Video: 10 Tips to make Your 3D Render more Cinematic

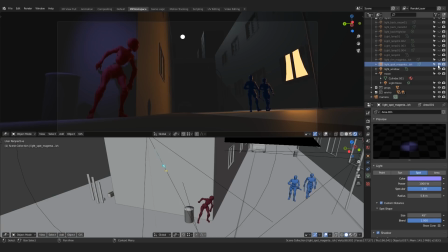[20:33]
Anyway, this was a first step to lighting my characters, but lighting can always be taken a step further, which is what I tried to do, of course.
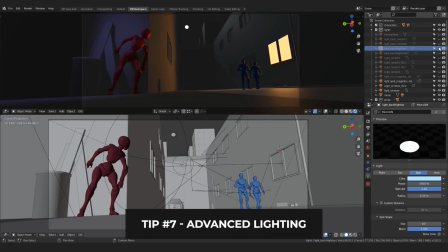[20:43]
For the environment, I decided to add a bluish spotlight back here to bring out this high rise.
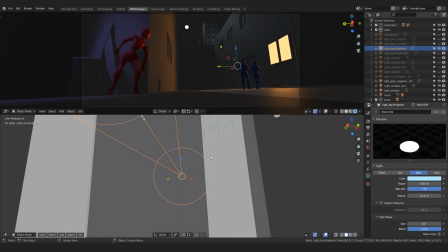[20:50]
Having it shine from below like this implies some sort of bright street light,
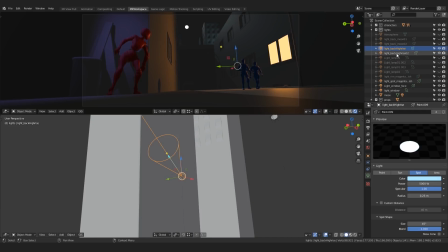[20:54]
and also having a light illuminate something big from below always adds some ominousness to it.
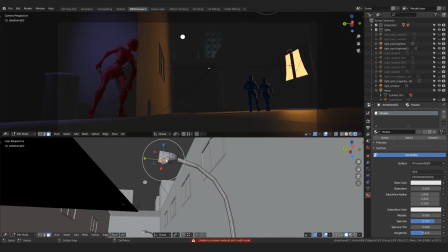[21:02]
I decided to add this glowing shader to these polygons on the lamps,
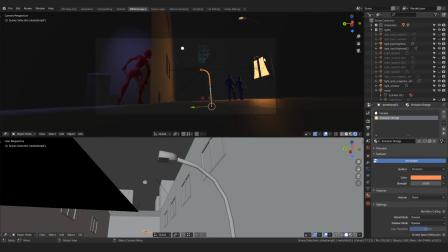[21:06]
and since these are instances, both of the lamps were immediately edited together.
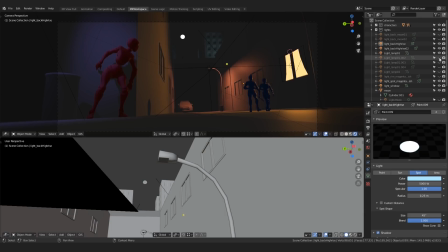[21:13]
And of course, don't forget to add a light to the lamp. An area light will do.
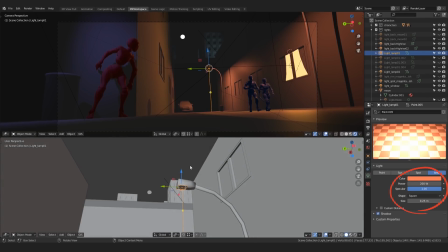[21:18]
I set it up like this, and when I added it up here,
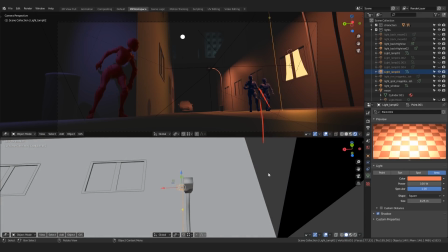[21:23]
it created a nice highlight on the top of the characters' heads, which is another great cinematic lighting tool.
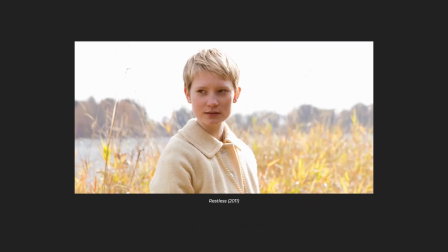[21:29]
If you use this top light in a daylight scenario in combination with other lights, you will achieve a pleasing effect.
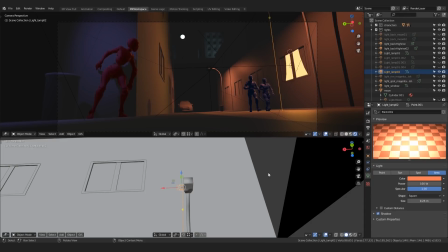[21:37]
On the other hand, if you just use this light, it actually makes the result more sinister. Just look at this frame from the movie Godfather, for example.
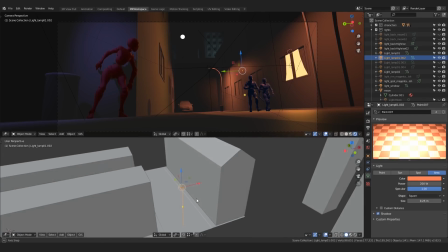[21:49]
Then I proceeded to add orangey light back here, just to imply there is something going on in the other street as well.
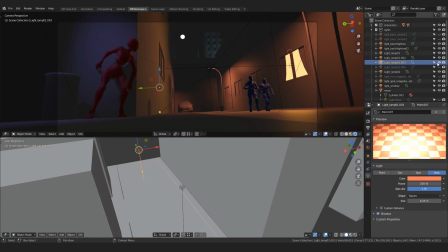[21:57]
It is quite important to make your audience feel like there is actually something going on outside of the screen's frame. Also, this light brought out the car model a bit.
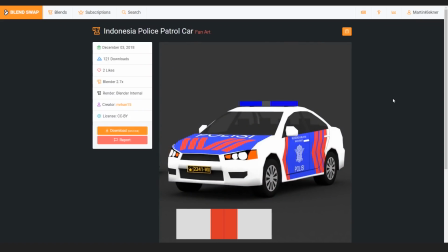[22:09]
By the way, I downloaded this one from BlendSwap from a user called Mr. Han 15,
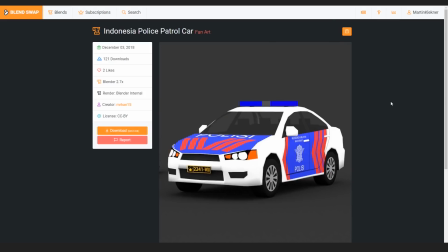[22:15]
and it's actually an Indonesian police car. So, thanks Mr. Han.
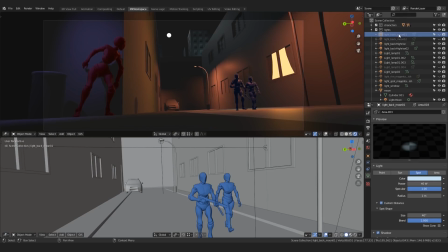[22:21]
That was it for the environment, but I decided to highlight my characters a bit more. For these guys here, I actually decided I will not use fill light. If I did so, they would of course become a bit more visible, and I would get rid of these dark areas. But to keep them tiny bit mysterious, I decided to leave it like this.
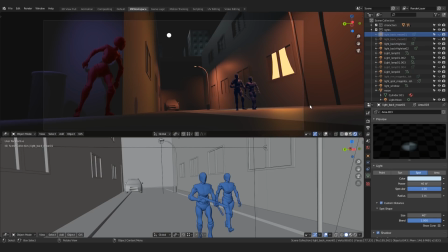[22:41]
Instead, I wanted them to stand out from the background a bit more, so some cool backlight would be ideal for that. And this is where we move to a stage where a bit of artistic cheating starts.
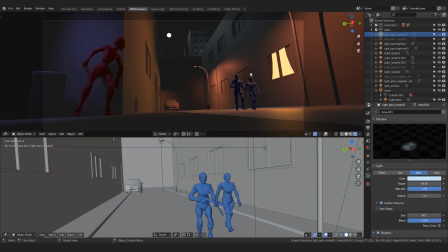[22:54]
This sunlight, or rather moonlight, by itself doesn't really make enough of a rim light on these characters. However, when I added a spotlight here, made it in a color of the moon,
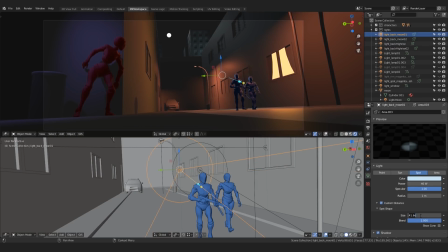[23:06]
raised the intensity and restricted its angle to envelop only these characters, I achieved a very nice backlight on them,
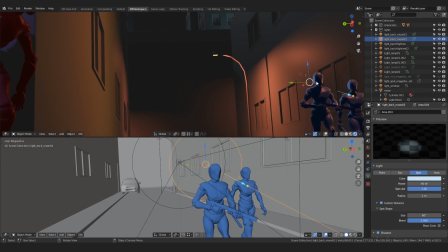[23:15]
and also I got this very nice cinematic feel.
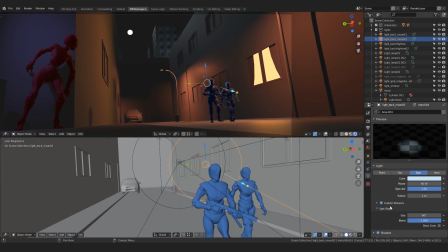[23:22]
Then I decided to not have the light go all the way down to the street. You can do that by activating this distance option and restricting it. I love this option in Eevee. Beware though, it doesn't work in cycles, so this might cause some major differences if you decide to switch later.
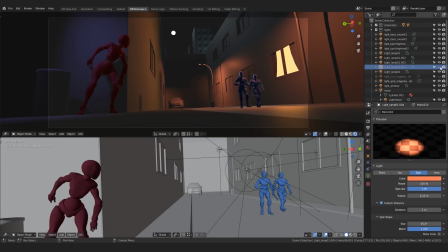[23:40]
For the main heroine, I added 2 extra lights. One was a new spotlight with a very soft cone and a small angle value, shining only on her face, like there are these rogue light rays reaching all the way towards her from this window,
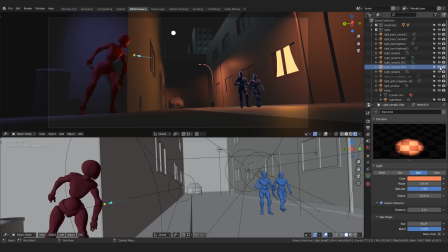[23:57]
which is nonsense, of course. But it looks nice. As long as your lighting is at least a bit motivated by logical light sources, you can get away with quite a lot actually.
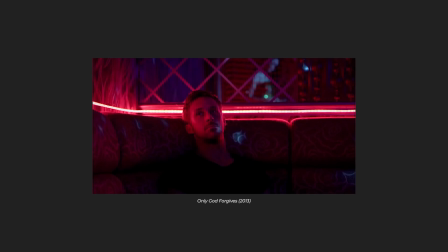[24:08]
Just have a look at movies and see how often they cheat like this too. Finally, I made another spotlight coming from behind her.
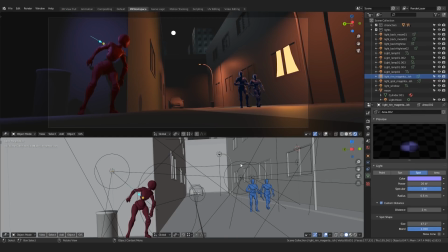[24:17]
Again, completely physically incorrect, but you know, there is a slight possibility that it may be coming from this neon light out of the frame.
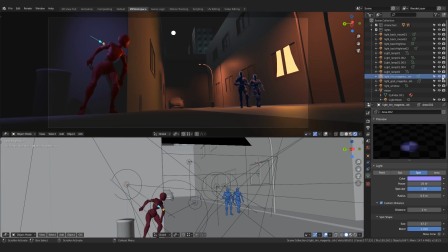[24:26]
And it adds a nice cool backlight, or rather a rim light, to our main character.